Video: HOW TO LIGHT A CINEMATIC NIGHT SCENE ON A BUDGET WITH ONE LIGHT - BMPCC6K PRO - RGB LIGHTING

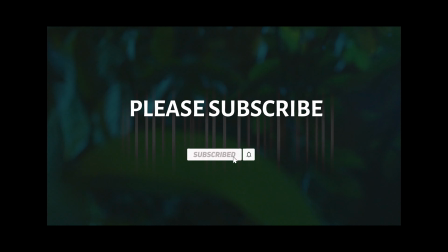[0:00]
What's up guys, hope you're doing great. This is your boy Kobe Shots.
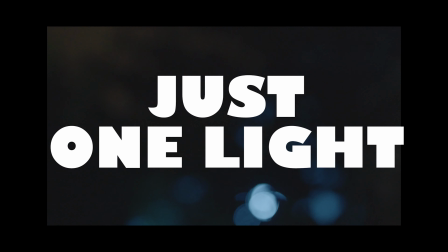[0:02]
In today's video, I'm going to show you how I use just one light to light up a night scene for a film. But the backstory is very interesting, so stick and stay through to the very end. Let's get right into it.
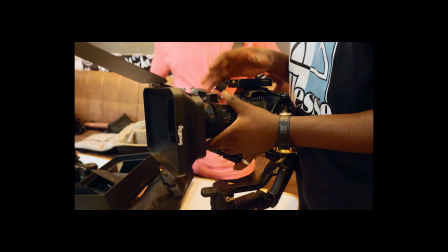[0:15]
So following up to this particular video is going to be a documentary about how I filmed
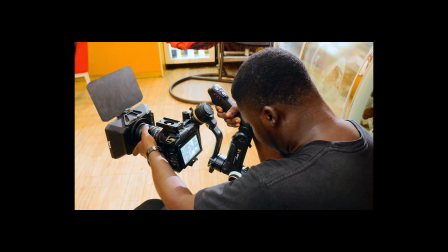[0:20]
the entire first feature film ever in my career doing filmmaking.
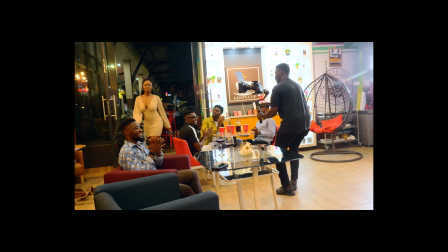[0:25]
And in this particular documentary, I'm going to share with you everything that ensued,
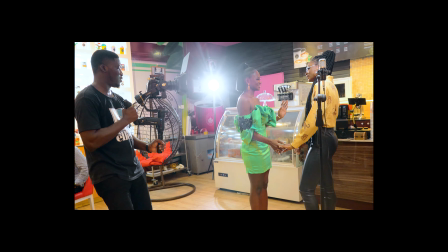[0:30]
together with remarks and submissions from the actors and the crew.
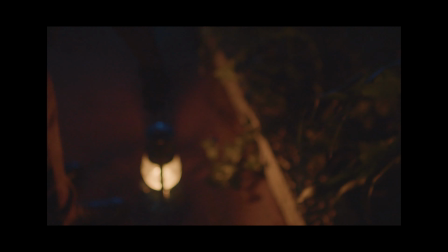[0:34]
This very cinematic sequence that you're seeing right now wasn't part of the plan initially.
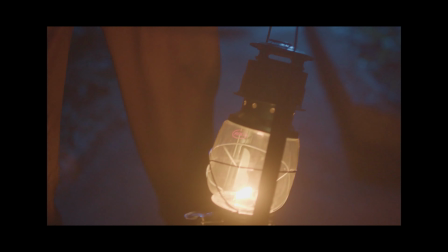[0:40]
The whole idea behind the film Room 406, which again this video is going to have a follow-up of the documentary about it, was supposed to be a short film, but we added scenes like this particular sequence to give the story more flesh and more suspense.
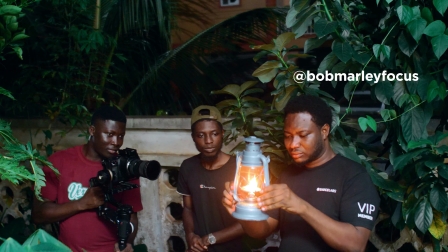[0:54]
So my friend over here, who's Mali, a wonderful friend of mine, photographer, filmmaker as well,
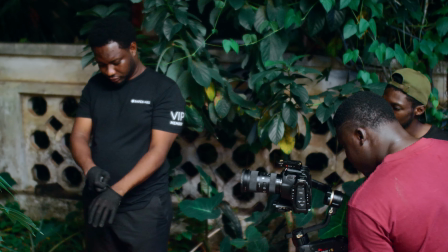[0:59]
who has helped me on countless occasions on my YouTube videos here on my channel, also aided me as well as part of the crew,
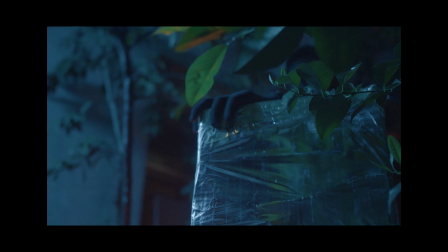[1:06]
doubling up as a cast. Yet, interestingly, his face wasn't shown, as you could see in the sequence.
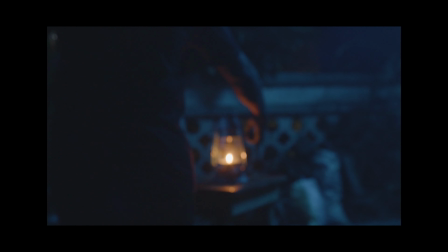[1:11]
We had to camp at his end to edit the film. And in that process,
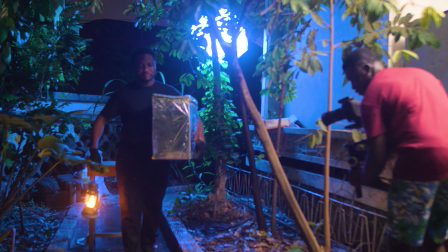[1:16]
we just had an idea that how about we create a sequence that's very cinematic that can introduce the film to the audience to arouse their feelings.
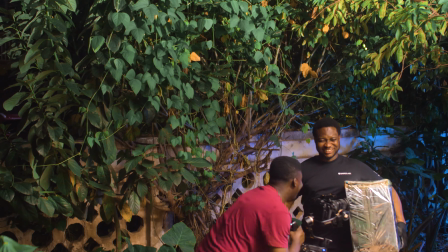[1:25]
So basically, we're looking at using what we know in lighting. So as a director of the film, I decided to create something that will be thought-provoking,
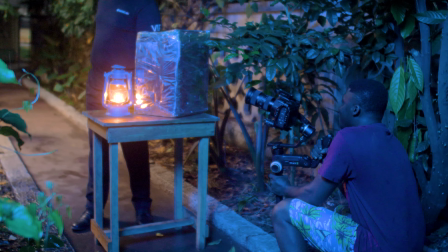[1:35]
suspenseful, and as well give you that visual appeal that you might want to start your film with.
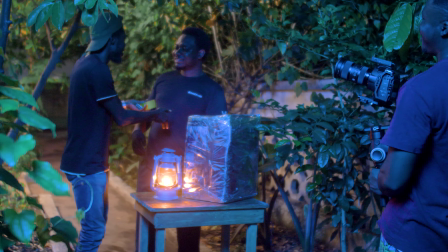[1:41]
So when that idea happened, I decided to do this in the night. And in the night, of course, you need some lights.
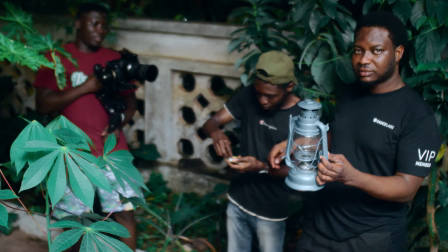[1:46]
We had an available light source that was coming from the building's veranda. But of course, ceiling lights are not always the best.
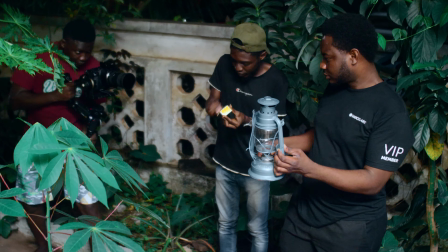[1:52]
It doesn't have a very good color rendition index. So we needed to avoid it as much as we could.
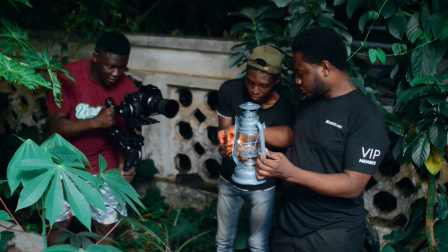[1:57]
And in that process, we needed to plant a light.
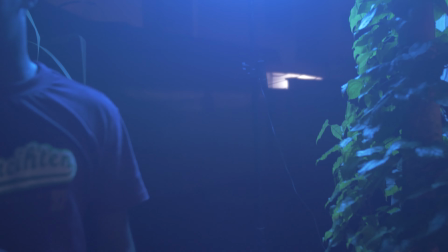[2:00]
And for a night scene, the light that's going to be obviously available aside some lights from a household would be the moon.
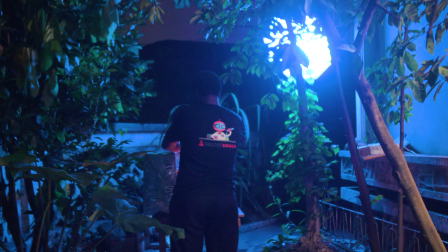[2:08]
The moon itself is not a light source. It's just a reflected light that is bounced back towards the earth.
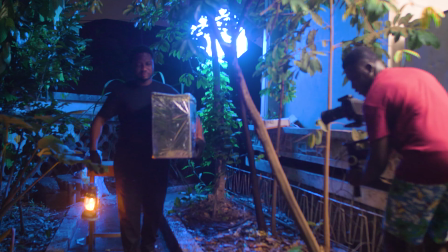[2:14]
So in the case of a full moon, you realize that the night is lit more, that you can even actually see better in the dark.
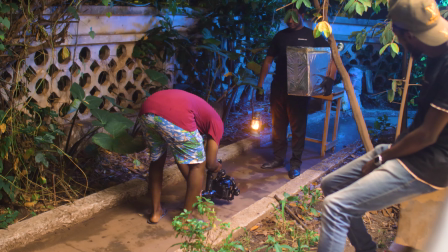[2:21]
And in filmmaking, as daylight has warm tones, nightfall has blue tones.
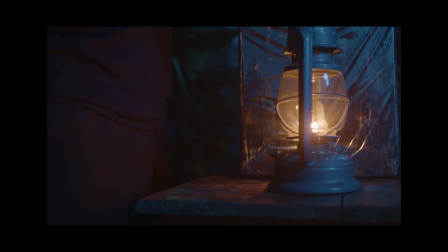[2:26]
And so with the use of an RGB light, that's the Ambitful FL80 RGB, I switched the light to a blue tone to mimic the moon and used a warm light, which is a practical light,
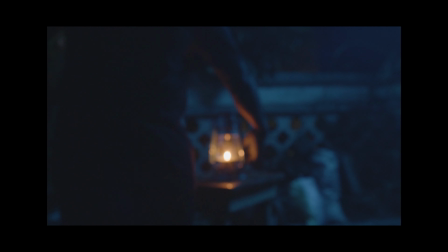[2:37]
which is in the form of a lantern used by the subject to create more separation of the color from the subject to the background,
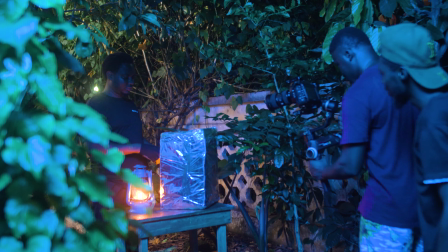[2:45]
as well as everything that you see in the scene. And to my camera setup, it's very basic.
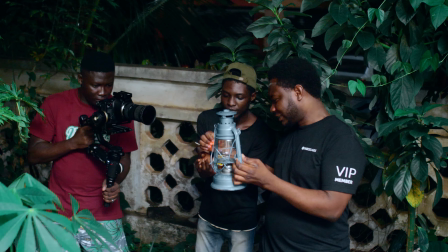[2:49]
I needed some smooth camera movement. And for that matter, I resorted to a gimbal.
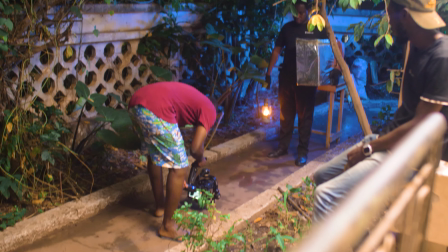[2:54]
I used the Zhiyun Crane 3S, stabilizing the shots from the Blackmagic Pocket Cinema Camera 6K Pro with the Sigma 18-35mm as the lens.
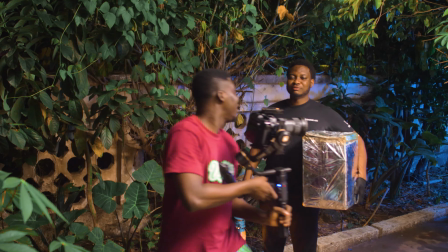[3:03]
I use this particular lens because it's very fast, 1.8 of an aperture, and this aided me to amass enough light in the dark.
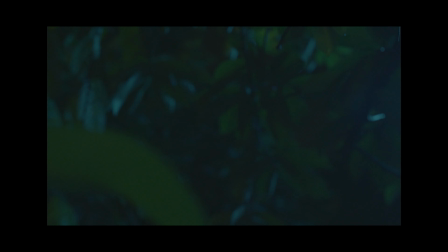[3:10]
So I took some shots with camera movements, revealing the scene first of all,
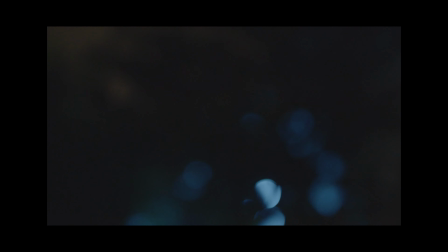[3:14]
then to the prop held by the character, concealing the face of the character, the identity of the character.
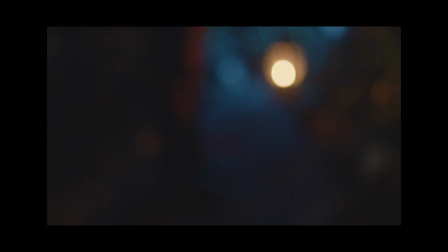[3:20]
And I did this because the main goal was to create suspense in the very first sequence, which is this particular sequence for the full movie itself.
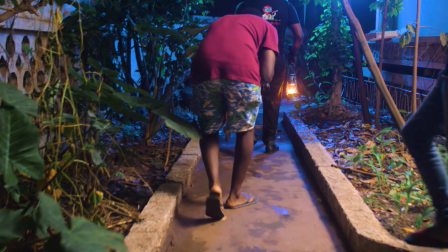[3:28]
After revealing my character with the lantern, I took some shots following him up to his destination, which was a table.
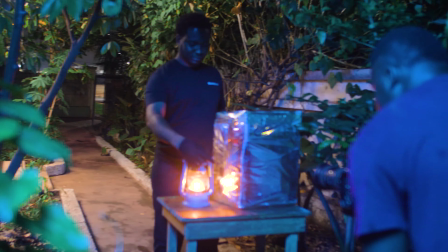[3:35]
So he sets the lantern on a table against a box, which is lit, always reflecting the blue light.
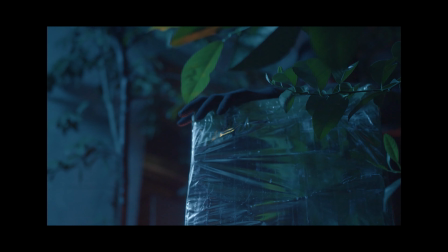[3:42]
And because the box is covered in a wrapper turned or flipped to the other side, it reflects the light back more,
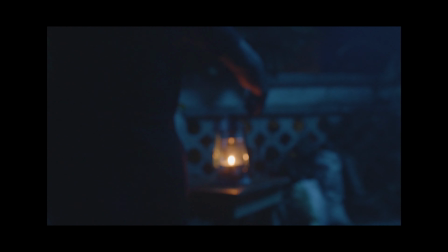[3:48]
giving the whole visual appeal much more sense and separation, because it's going to catch the blue light,
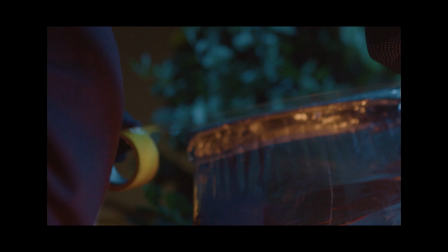[3:54]
which is from the Ambitful, shot through a light modifier, which is a simulation of light being bounced off the surface of the moon towards the earth.
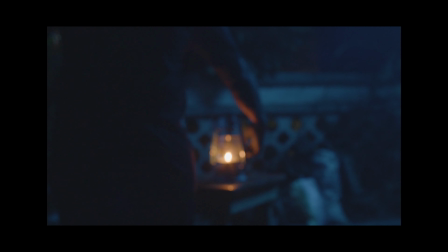[4:02]
So this is how simple we went ahead with the processes to create this wonderful sequence.